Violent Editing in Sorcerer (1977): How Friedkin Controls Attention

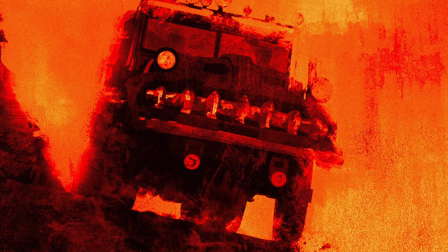(0:09)
When I was watching the movie Sorcerer by William Friedkin, this scene gave the shiver to my balls, and I mean in a good way.
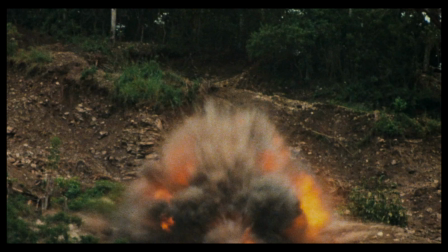(0:17)
The thing is, yes, some main characters, the protagonists, explode and die, but I'm enjoying what I'm seeing.
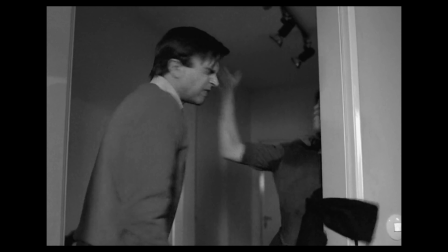(0:25)
I just like how those images slap me in the face one by one.
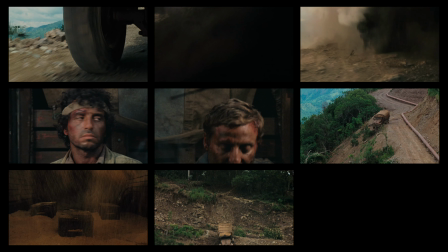(0:29)
So I checked the scene frame by frame and noticed some secrets that are a masterclass of film editing. Which is interesting because this scene is only 7 seconds long, so yeah, here's a masterclass of film editing in 7 seconds of film.
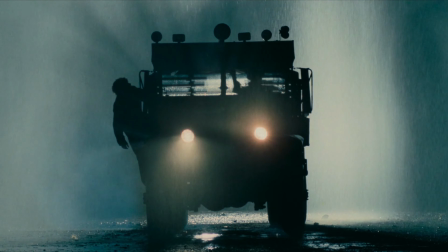(0:46)
A bunch of truck drivers are carrying expired dynamite in the back of their trucks.
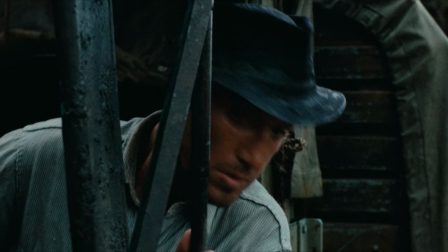(0:51)
So they need to be very careful driving them because any harsh bump could make the whole thing explode.
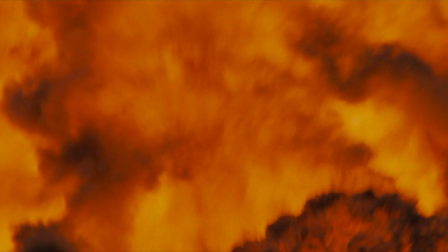(0:59)
And in this scene, it does. Let's start from here, the spinning tire.
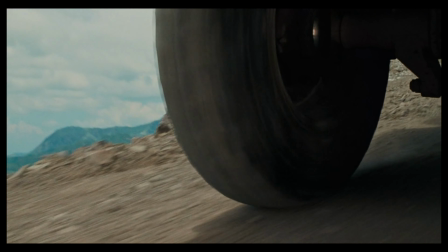(1:04)
And it suddenly gets shot out of nowhere. But here's the thing. This is not one continuous take.
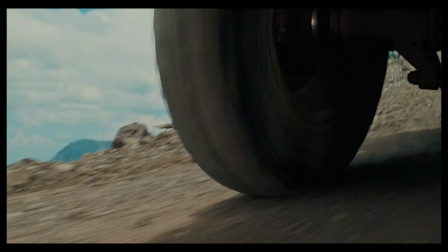(1:10)
It's actually made of 3 shots. First the tire is spinning. Cut.
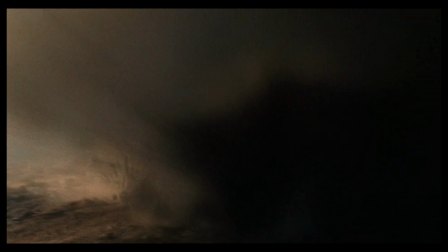(1:15)
Suddenly, we get this almost unreadable frame, which is the start of the second shot. But you see this point of energy? It lands exactly where the tire was in the previous frame.
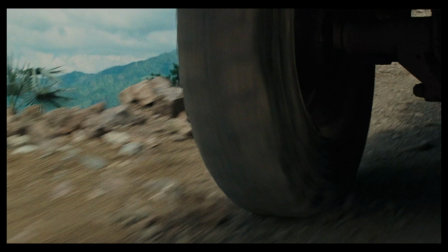(1:25)
So your brain thinks, whatever's happening is obviously happening to the tire.
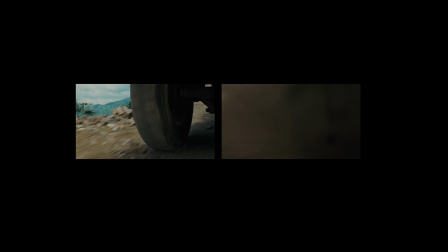(1:30)
Now, between these shots, the crew had time to go and change the tire, swap it for a torn one,
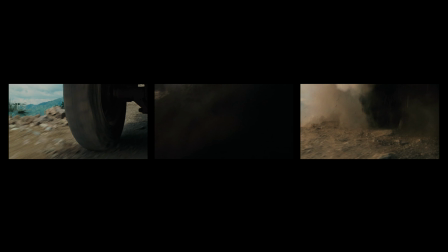(1:36)
put it back on the truck, and for God's sake, have a coffee, and then shoot the next bit,
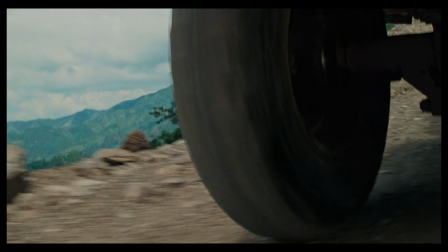(1:43)
which is similar to the first one, but this time the tire is torn.
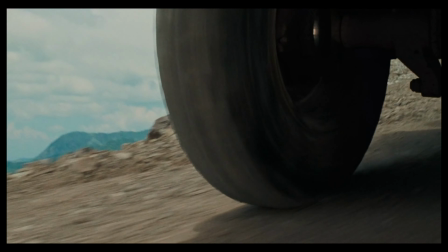(1:46)
So, 3 shots, but when you play it all together and put a sound effect on it, you don't question it, it just works.
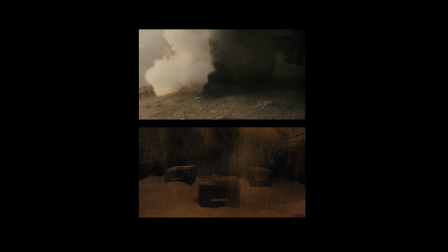(1:55)
Okay, the tire is shot, expired dynamite. Will the truck get out of control and explode?
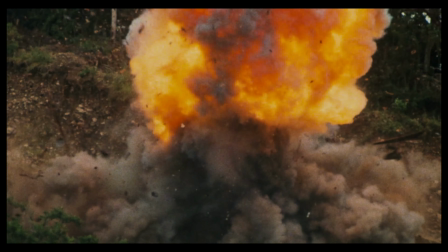(2:00)
The next shot is not about that. Because who cares about the explosion if it's not for the people inside?
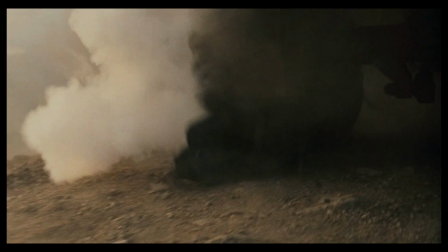(2:06)
So, instead, in the next shot, you see those people, their reactions.
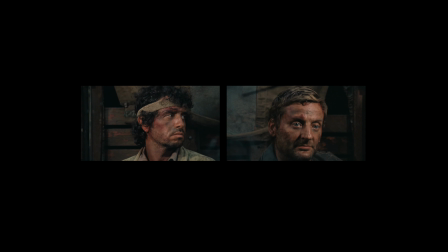(2:11)
So you remember who might explode. Your heart breaks a little more this way.
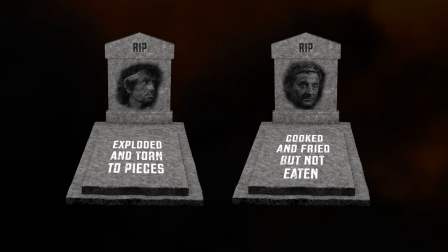(2:16)
But if only the truck explodes, but will it, goddammit? Which brings us to my favorite part.
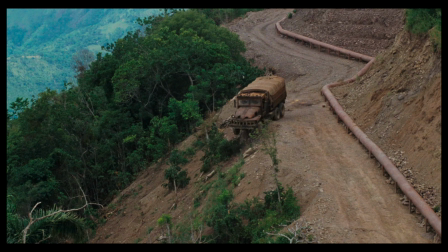(2:22)
It cuts to a long shot, and you finally see the situation of the truck, but it's too fucking late. This shot could start from when the truck was on the road, but no, it starts from when it's already fallen into the valley. So there's no time to wonder. It makes you gasp and plays with your senses.
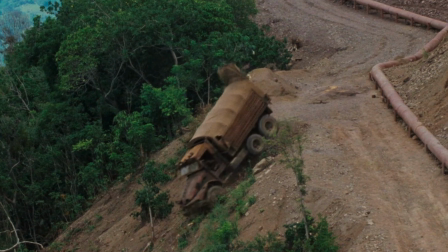(2:40)
And look at it. At this point, you know the boxes of dynamite are gonna move. It's just physics.
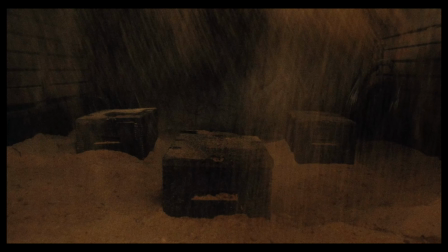(2:46)
And they do. They fly straight toward the camera and...
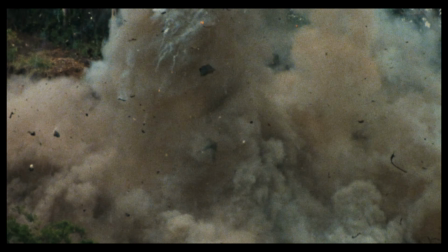(2:53)
in your face. But wait. How did they make a falling truck explode in the middle of the air?
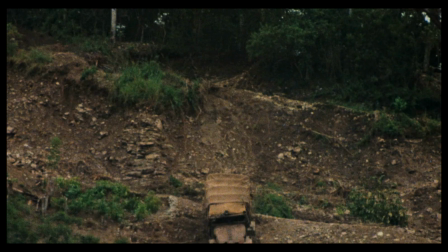(2:59)
Well, they didn't. Look, you can see it's gently placed by the road.
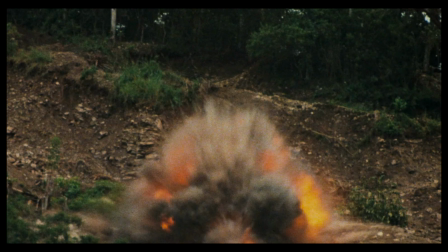(3:04)
And it just explodes there. No movement at all.
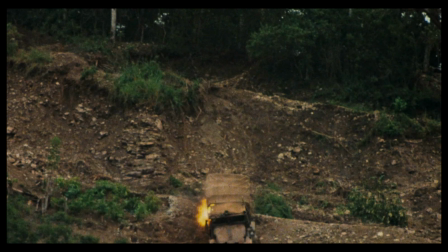(3:08)
It looks ridiculous when you notice that. But here's the thing, you don't notice it.
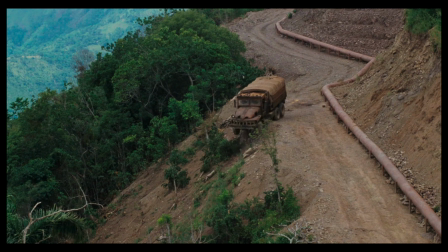(3:14)
Why the hell don't you notice it? Yeah, because it all happens so fast, blah blah blah.
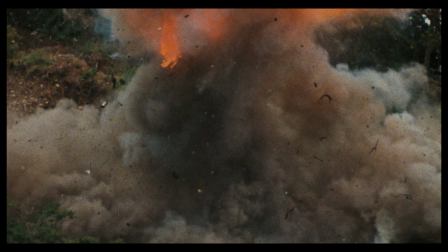(3:20)
And it's true, but it's boring fucking reason. I'm myself for the more delicious reason.
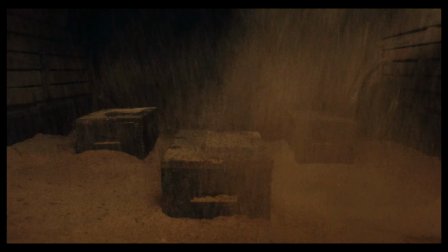(3:26)
Remember how the boxes of dynamite flew toward your face? Exactly.
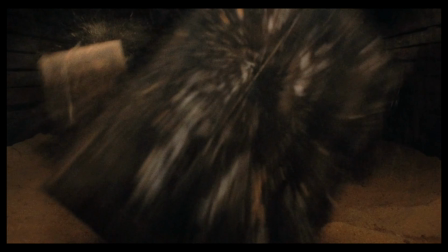(3:31)
What do you do when something flies toward your face? You close your eyes, you look away, enough to miss a frame.
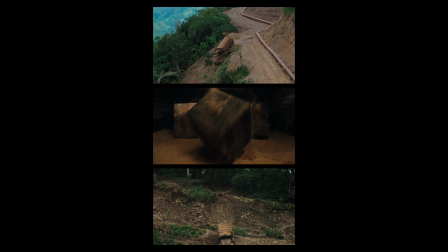(3:38)
So you kinda see the truck exploding, but you don't notice the flaw.
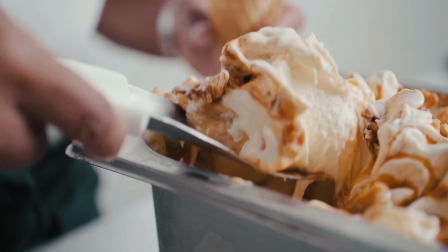(3:43)
Now, isn't that delicious? It's yummy, it's creamy. I'm gonna call it the Flinch Cut Brûlée.
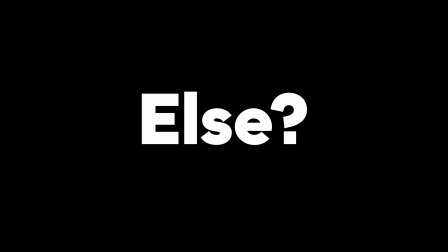(3:52)
Okay, what else? I'm getting tired. Oh yeah.
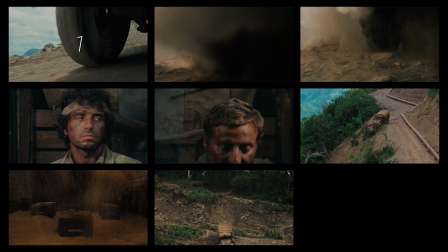(3:57)
Have you noticed that this 7 seconds included 8 shots?
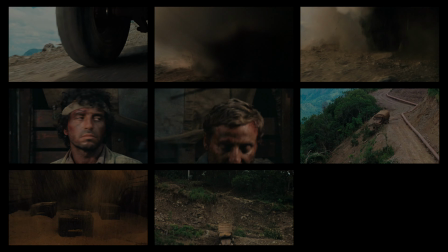(4:01)
From close-ups to long shots, inside and outside the truck, but you follow it easily?
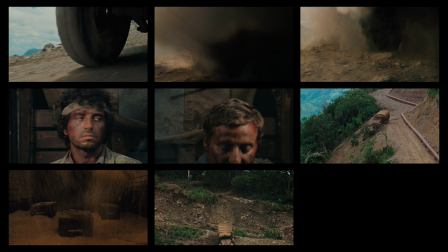(4:08)
That's not by chance, buddy.
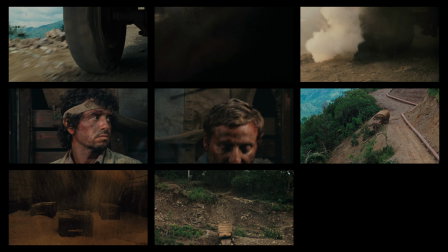(4:11)
It's because they knew they couldn't afford any confusion or distraction in such a short amount of time, with so much information.